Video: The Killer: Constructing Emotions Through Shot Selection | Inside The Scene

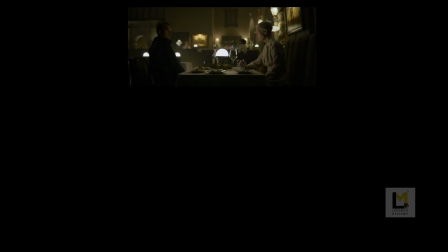And the shots have that gradual progression from master to medium close-up,
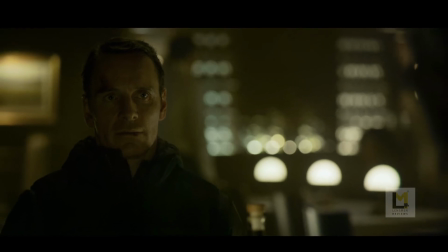but this time we can see some minimal expression changes in the killer's face.
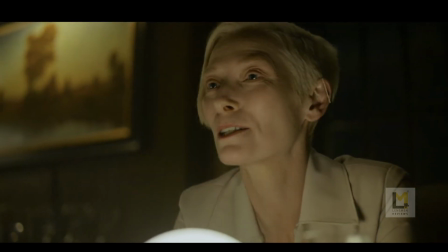The expert senses the emotional dominance, and when she leans forward and asks the killer a question,
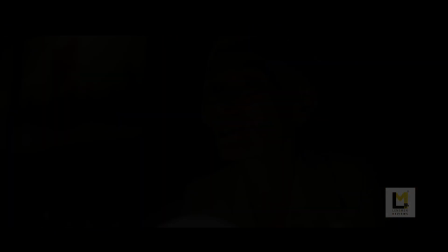Fincher opts for a low-angle shot, and for the first time in the scene, we hear the killer speak.
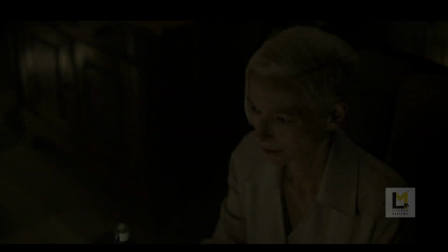You can see the reversal of the power dynamics in the very last moment of this scene,
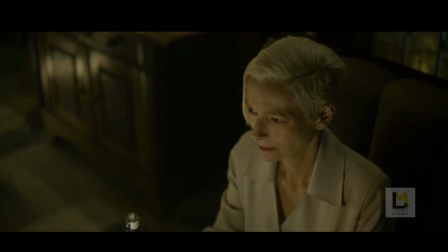where we are shown the expert from a top angle when the waiters clear the table.
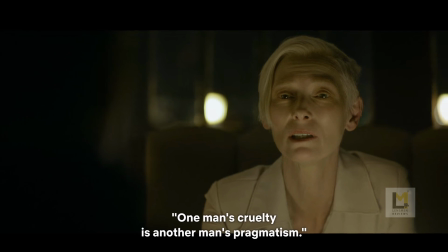After that famous dialogue, "One man's cruelty is another man's pragmatism," the scene goes to a
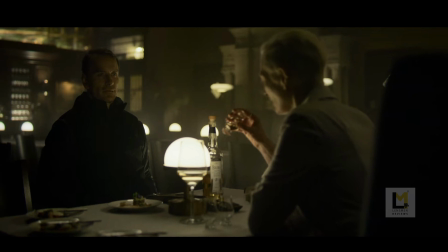wider shot in which we can clearly see that the killer is somewhat shaken.
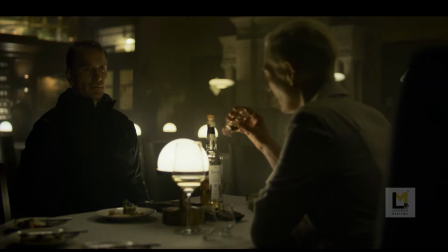The fourth iteration of the medium to medium close-up pattern of the editing begins here.
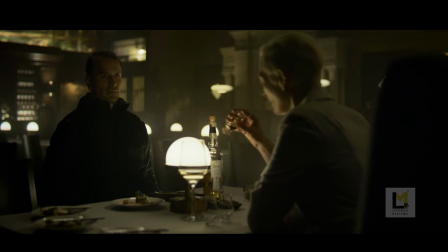And this time, we have a metaphorical story of a grizzly bear.
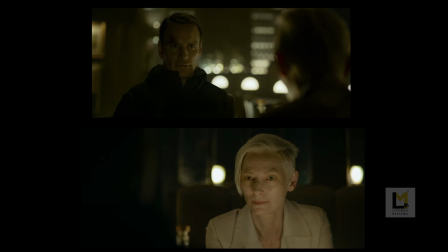After two minimal close-up shots that show the upper hand of the expert, Kirk Baxter goes back to the wider shot of the expert.
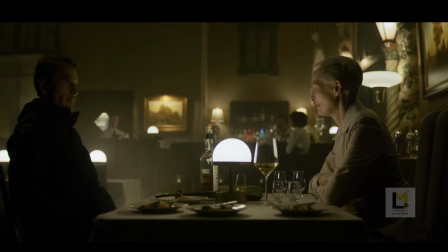Then we get this master shot that zooms into the characters. Then it smoothly transitioned into medium shots of both characters.
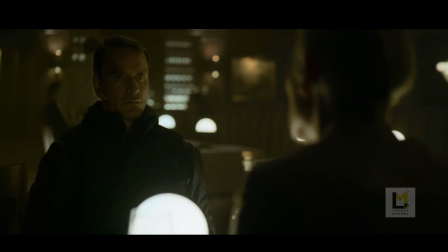After the medium shot, which establishes the genuine interest of the killer in the story, Baxter cuts to a medium close-up shot of the expert.
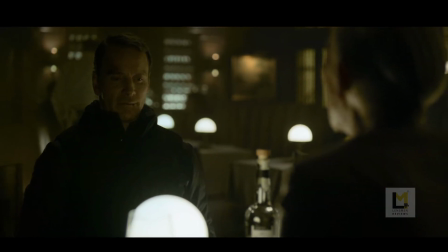The sodomizing element in the story makes him chuckle, and we see him laugh in a medium shot.
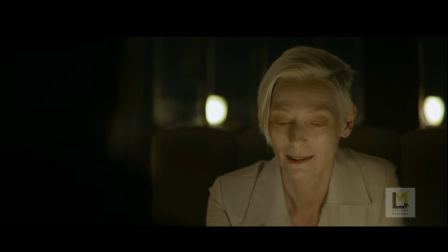But the expert's narrative is kept intense, and we see her in only close-up.
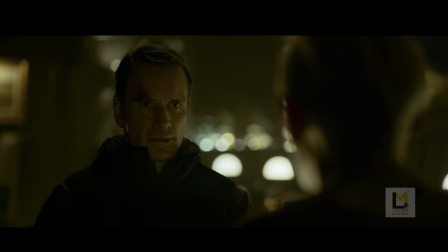As the story continues, the killer gets intrigued and we see him and the expert only through close-ups.
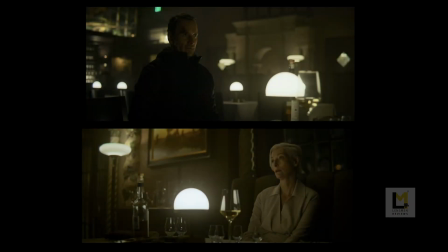When the story ends, we go back to the wider shot of both of them for the fifth way.
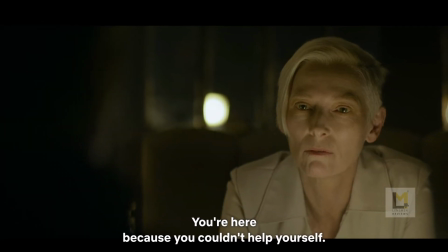The expert starts to question the killer on why he wanted to strike up a conversation with her instead of just killing and moving on.
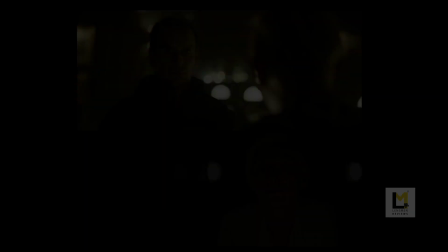And this time, we have the medium to medium close-up transition happening at a quick pace.
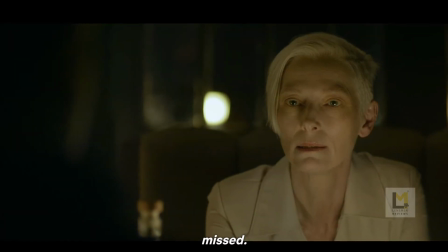Towards the end of that conversation, when the expert spits out the uncomfortable truth,
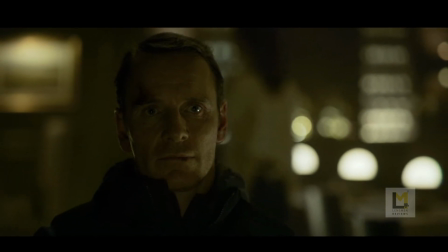Fincher emphasizes that with a close-up shot of the killer, which we hadn't seen till that point.
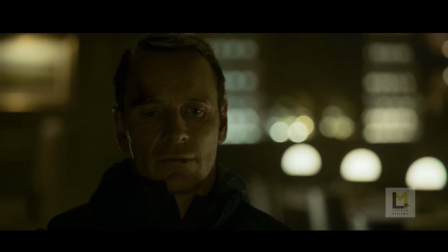After taking a moment to process all that, the killer sort of gains back control of the sequence,
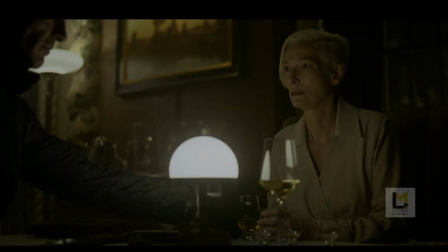and we can see the scene gradually loosening up by moving to a medium shot.
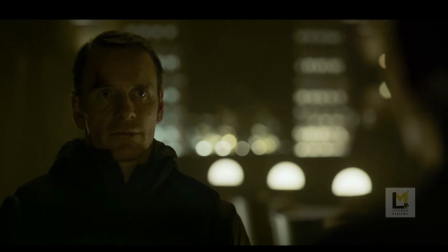The scene ends with the back and forth medium close-up shots of the killer and the expert as
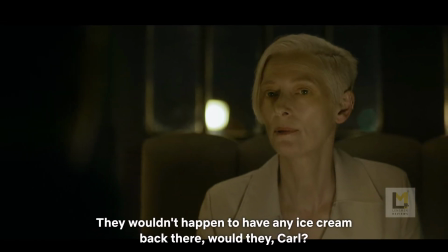she tries to buy some more time to know whether the whole conversation had any impact on the killer.
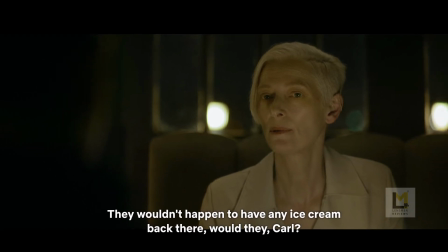That is strictly my interpretation.
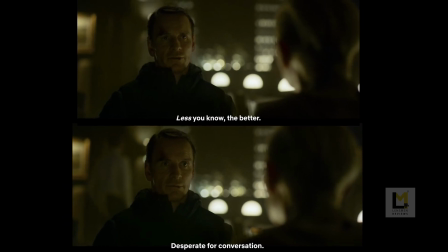The killer is talking in only two instances in this whole scene, which runs for around 6 minutes.
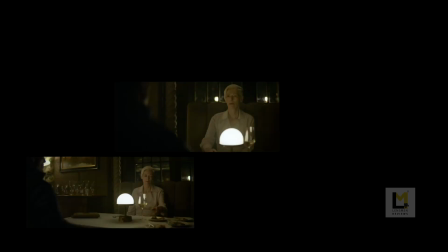By using shots that elevate the graph of the moments in that conversation,
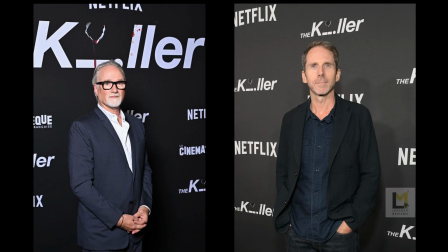David Fincher and Kirk Baxter succeed in making a monotonous
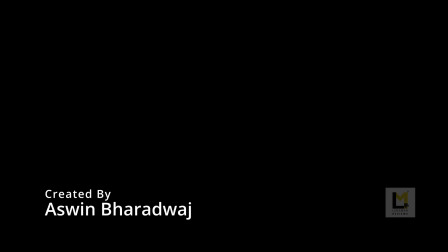lecture feel like a careful character detailing.
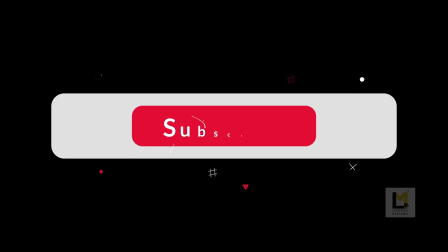Hope you found this video useful in understanding the craft, and if you liked it, please consider subscribing to the channel.
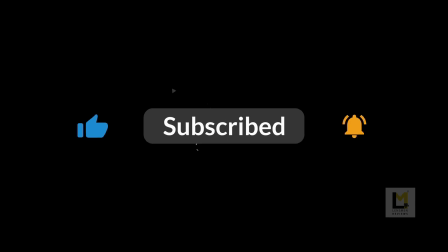Thank you.